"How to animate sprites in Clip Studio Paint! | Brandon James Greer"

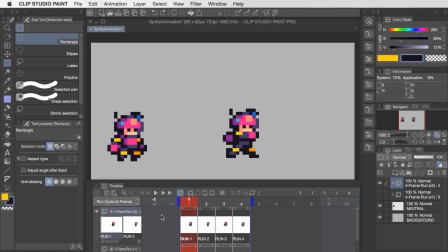4:08 And I just wanted to go over real quick how this was put together because I used kind of a different approach this time around that might be helpful for some. So to get started, I'll create a new timeline for the 6-frame run.
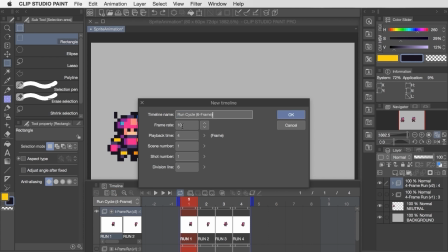4:18 We'll use a frame rate of 10 FPS this time around, and then of course the playback time should be set to 6 frames.
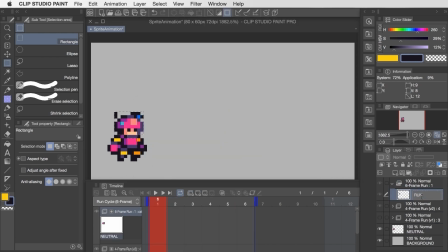4:25 The first thing I did was to create 6 replicate layers of just the character head.
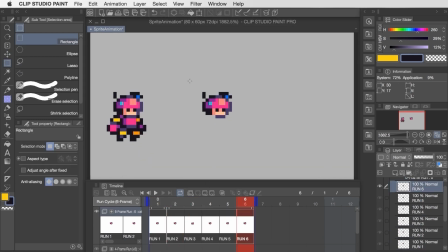4:30 And on frames 3 and 6, I moved the head down by a single pixel to create that head bobbing on the pass-through pose. Now what I'm going to do is introduce each part of the body one at a time and sort of follow the action of that single piece throughout the entire 6 frames of the animation.
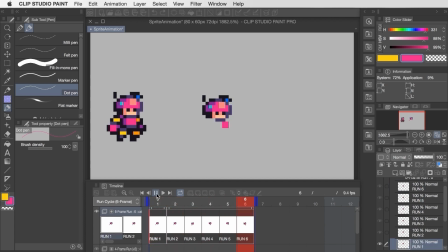4:44 So to start, I'm placing the hands because it's kind of one of the easier things to imagine sort of this arcing motion that they'll be making throughout the run. When I first started making pixel art, I found it a little bit overwhelming to try to create full individual poses while assembling an animation like this. So if you feel a similar way,
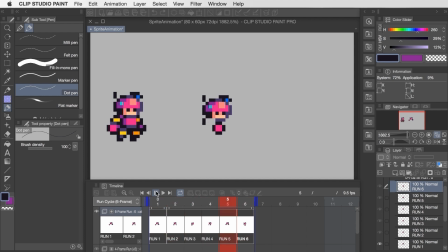5:02 it might help to explore the idea of breaking down these individual body parts on a per frame basis like this. One of the other benefits is that this allows us to plan out the positions of key sprite details so that they won't get obscured in the pose.
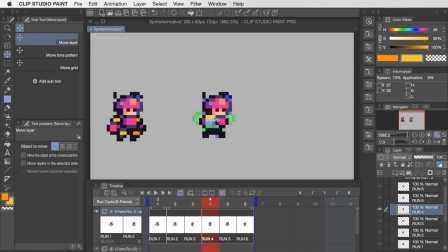5:15 One of the things I try to do in that regard is to have the back part of the sprite in a darker color than the front, kind of as if it's shaded towards the back, right? So this character has that pink and yellow combo on the front side, hands and shoulders, and then that sort of purple and orange for the far side.
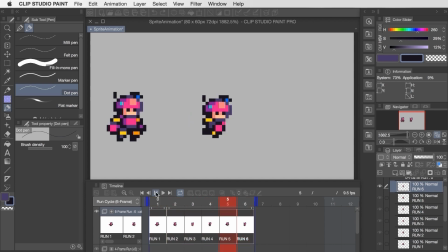5:29 And this kind of helps distinguish those pieces when they're in motion. So using this piecewise approach, I ended up with this rough draft of the run.
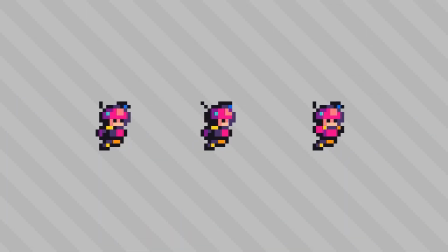5:37 And through some fine tuning, there's a lot of room for subtle customization into different kinds of body language for the run too. So for example, for this one, I've got the head turning away as the arm comes across. And then for this one, I changed the arms kind of drawing in circles rather than moving back and forth like that original arc.
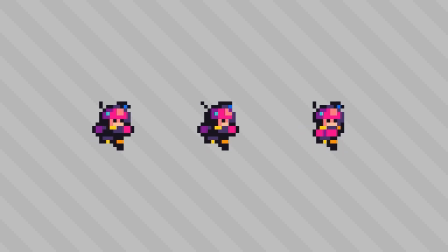5:53 So, you know, even with small sprite work like this, we can make these subtle variations to the poses and details and yield very different characterizations in the tone of the run cycle itself.
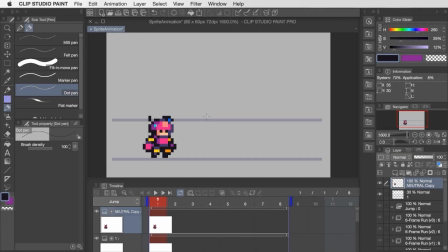6:05 All right, next up, we're going to explore a simple jump animation for the pilot. I've created yet another timeline, and this one's on an 8-frame loop for now while I work out everything that'll be required for the action. I've copied over the neutral standing sprite, and I'm editing this one to generate a crouching pose that'll play right before they leap the ground,
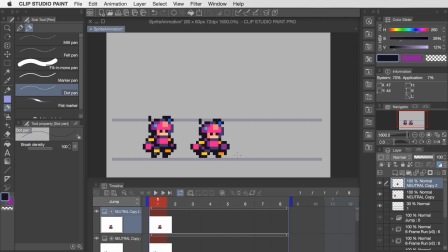6:23 so it kind of looks like there's some bounce and power behind the jump. I've tried to make the crouch very squished down and bouncy feeling, and then to contrast that, for the initial launch pose, I'm going kind of the opposite way with it and trying to almost elongate the body in a sense,
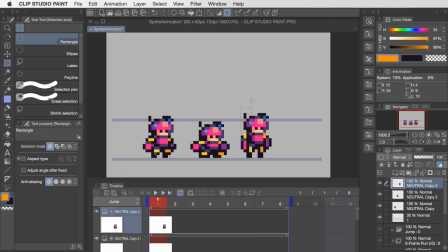6:38 and drive a lot of the features more vertical to accentuate the liftoff.
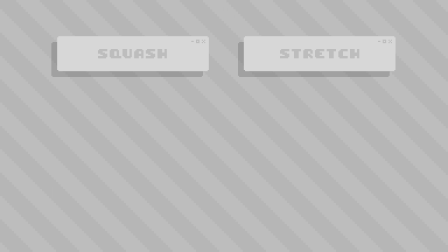6:43 This idea draws from an animation principle known as squash and stretch, which together describe a sort of stylized treatment of elasticity. A good example of squash would be sort of a deformation brought about by an impact, whereas stretch is more of an elongation during travel, as if there's some indication of inertia in that movement.
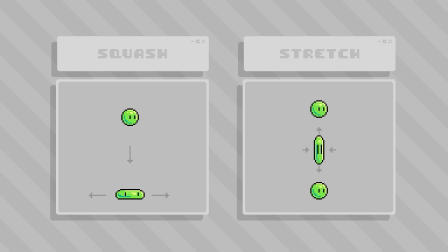7:02 In both cases, we're getting a feel for how this material behaves, and so in the context of a jumping animation,
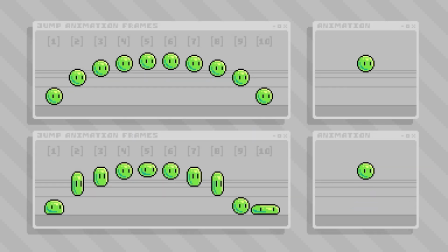7:08 you're able to make the character feel less rigid and kind of exaggerate the momentum of their actions. The degree to which it's used in an obvious way depends on the kind of abstraction you desire for your character.
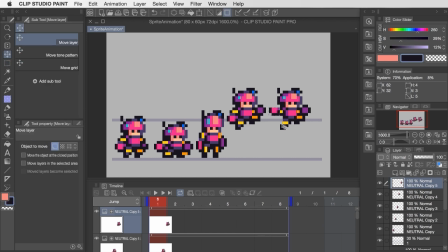7:18 So for something like the pilot, I'm going a little bit more subtle than that of like the cute looking ball of green slime, but it'll still be a nice effect within the sequence. So now that I've got those poses worked out, it's time to actually assemble the animation.
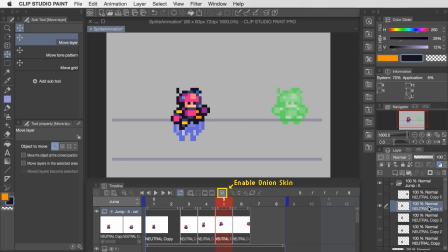7:32 And right here, I'm using the onion skin feature to help me, which is gonna show me the previous frame in blue and then the next frame in green. And this is a good way to fine-tune the placement of the current frame for being able to identify the rhythm that you want for the jump.
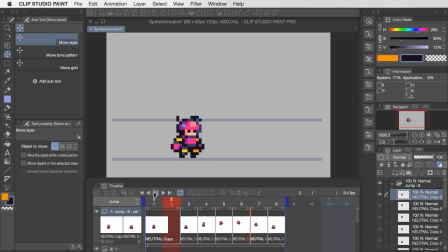7:45 In the end, I think my first pass here came back looking a little bit heavy. So to get it feeling lighter and floatier, I'm going to go back and increase the frame count to 12.
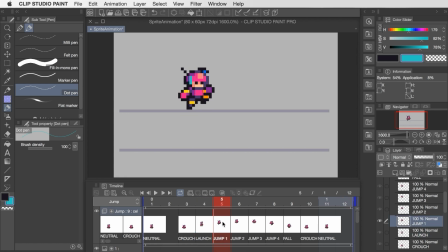7:54 And the other finishing detail that I'm creating here is a small trail of light emanating from one of the lights on the helmet. I thought this trail would be a really cool effect, and in addition to the idea of the squash and stretch, having a light smear like this also helps indicate the speed and momentum of the action too.